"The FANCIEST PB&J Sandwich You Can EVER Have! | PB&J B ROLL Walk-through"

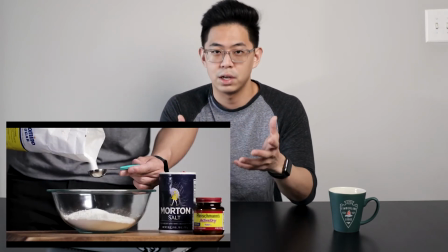Now, to transition to the next scene of me mixing the drives with the hands in the mixing bowl, I used another hard cut because I really wanted to tone down the effect of the mask I used in the beginning.
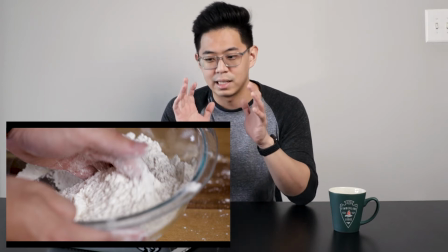And as soon as your eyes kind of get locked in of me using a lot of hard cuts, and as soon as you think all the masking has been dyed down,
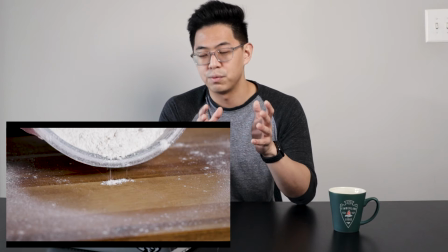I used another mask again and moved my body across the lens just how I used,
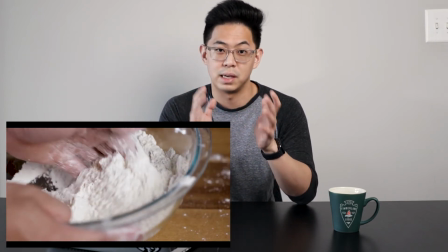similarly in the effect of how I used in the beginning of the video, just in a different direction.
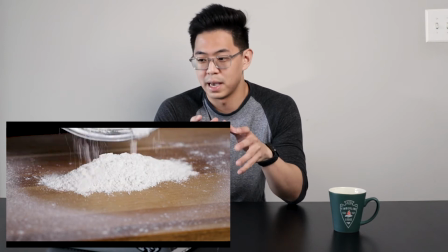From here, I continue to use hard cuts to completely dye down the effect of using these masks because I want to effectively use another transition called a fill and burn overlay.
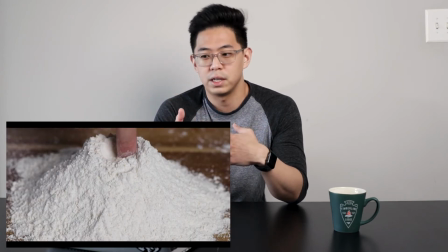And I use this also in my barbershop promo video to see me transition from scene to scene.
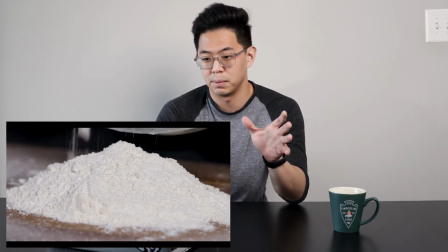In this case, I wanted to transition from the volcano structure being built to me putting a hole with my finger into the volcano structure itself.
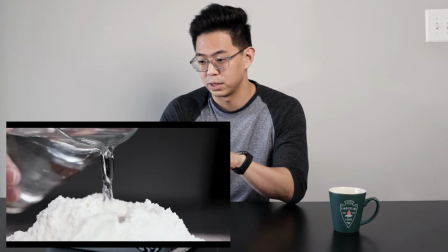Now as the hard cuts continue as I make a deeper hole in the volcano in order for me to have a place to put water in it,
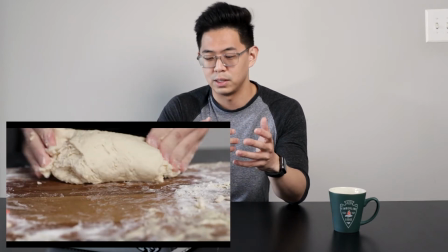and I use another hard cut in order for me to transition to me kneading the crap out of the whole thing.
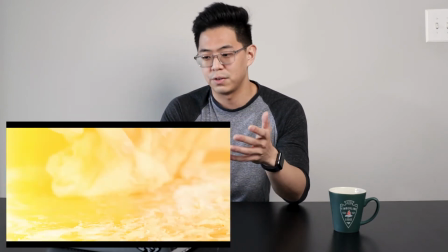Fortunately, but unfortunately, as you can tell, I had to use another film burn overlay because I thought the shots of me kneading the crap out of it
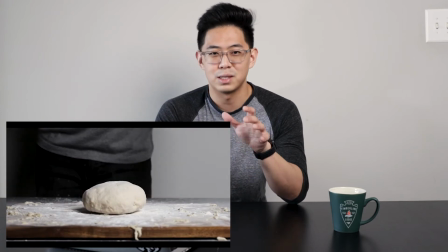and slamming the dough at the cutting board just wasn't appropriate for me to use another hard cut so
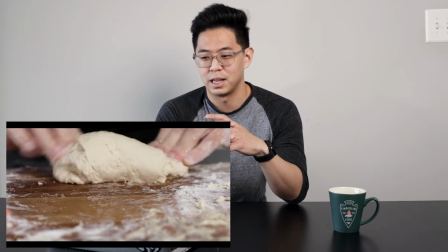Fortunately, unfortunately, I use it one more time.
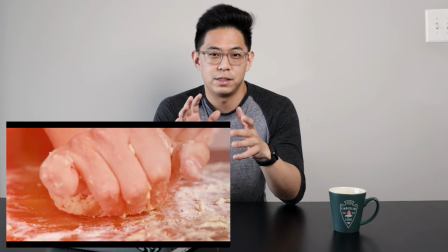But before you think that that overlay is being overused I wanted to change the flavor really quickly before your brain actually continues to think about it more
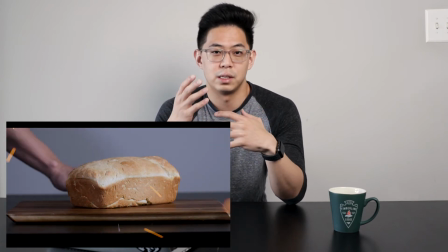and In order to do that I use the flame overlay that I used in my burger video actually To transition from the bread being in the
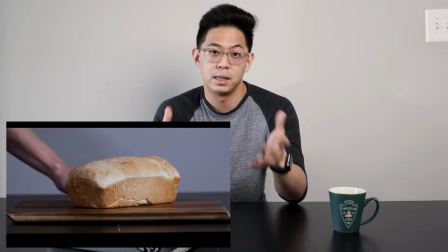oven to being on the cutting board immediately and seamlessly Getting to this point, it took me about 9-10 hours, whatever it may be, because it was so hard to make bread.
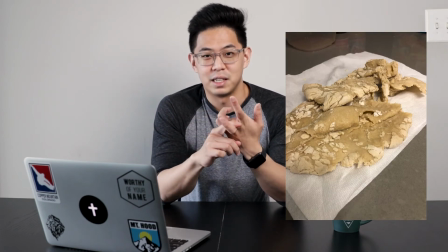My first attempt failed miserably, and in order to get the second attempt, I had to really talk to a friend to really get to that point.
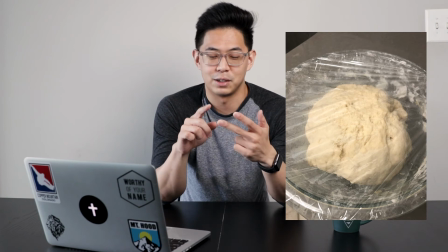And that same friend who mentioned that peanut butter story, you know, she's actually like a straight up guru in making bread, so I called her panicking for figuring out what to do.
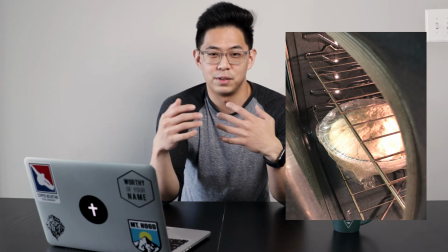And lo and behold, she gave me enough, you know, encouragement to actually get there.
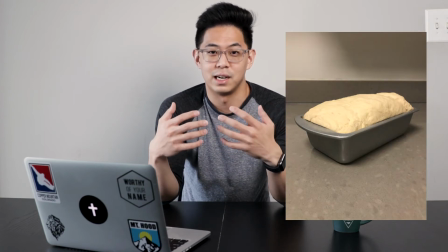She did laugh a lot, but I was able to muster enough grit to actually get another second attempt and thank God You know it turned out great.
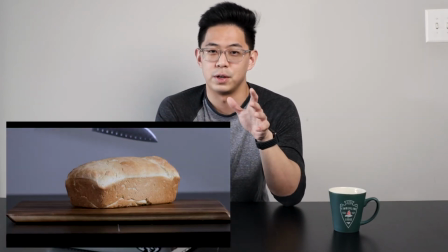So going back to the video I want to give credits to Daniel Schiffer for his fake commercial for his cream cheese video because there's this one
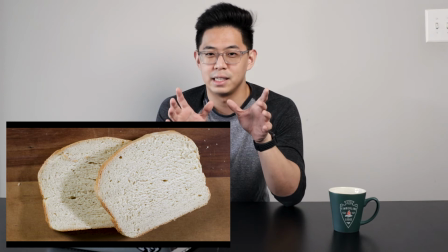scene where he picks up the knife in the background and that scene I kind of wanted to do the same thing for my video because it kind
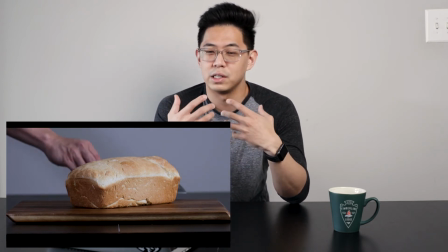of gave this Surprise this anticipation Feeling and I wanted to incorporate it and make it my own so in order to do that I did the same
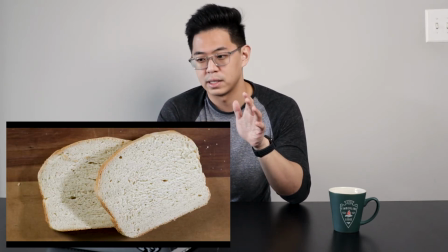thing using masks in order to put the slide the knife across the lens display the bread being quote-unquote cut into two pieces
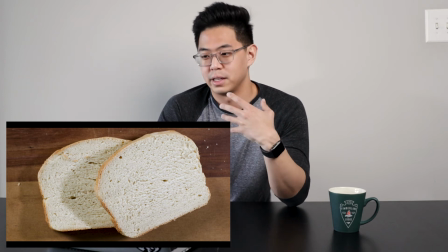So if you're following the pattern here in terms of how I use hard cuts I died down in the effect and with another hard cut to
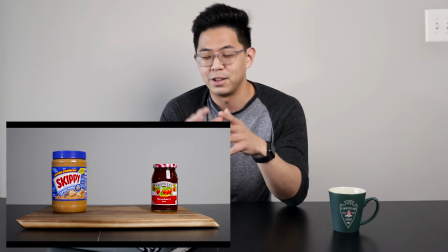display the peanut butter and jelly containers on the cutting board Now you got to admit the jars moving on their own is a pretty sick shot I'm pretty proud of it, but I'm not going to go into super detail of how I got the shot I use masks again. So if you want me to, you know, give a breakdown of how I actually did this shot or how I use and apply mask,
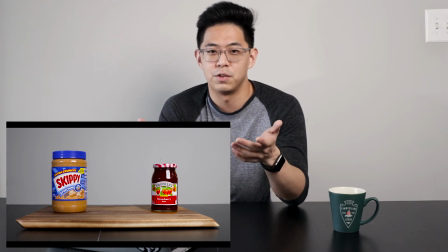feel free to leave a comment below and hopefully I'll make a video later on in the future.
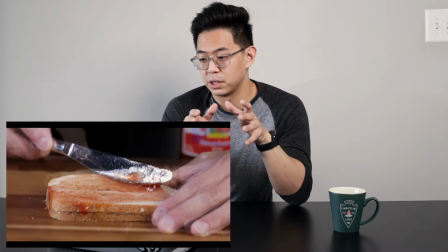Now continuing on, we have here me opening both the peanut butter and jelly jars and then it transitions all of a sudden to me spreading the peanut butter on one of the slices.
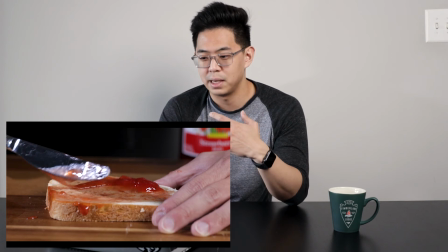Now in order to achieve this, I obviously had to make some type of makeshift overview,
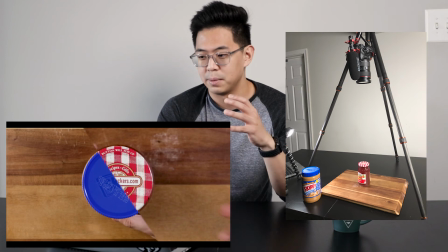overhead shot, but after that was all set up, once the jars were open and the caps were kind of,
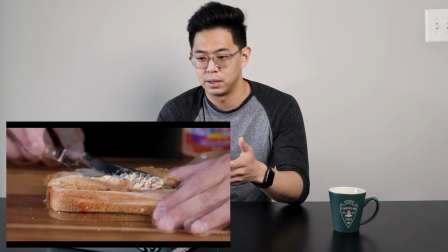you know,
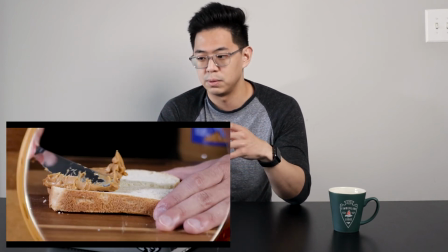taken off out of frame, I used keyframes to zoom into the jars in order to use mass again in order for it to quote-unquote us to go into the next scene.
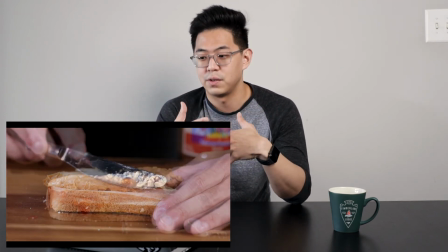And on following the peanut butter being spread, I used the crossfade sessions just like how I did in the ending of my barbershop promo video.
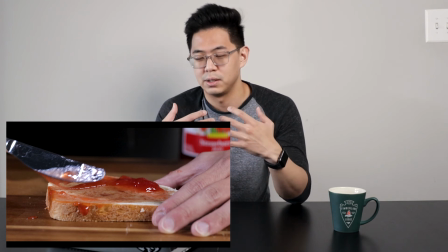I wanted to cut back on the transitions, so that crossfade was a little more appropriate because it allowed me to kind of get the feeling and give that feeling across that we're getting towards the end of the video.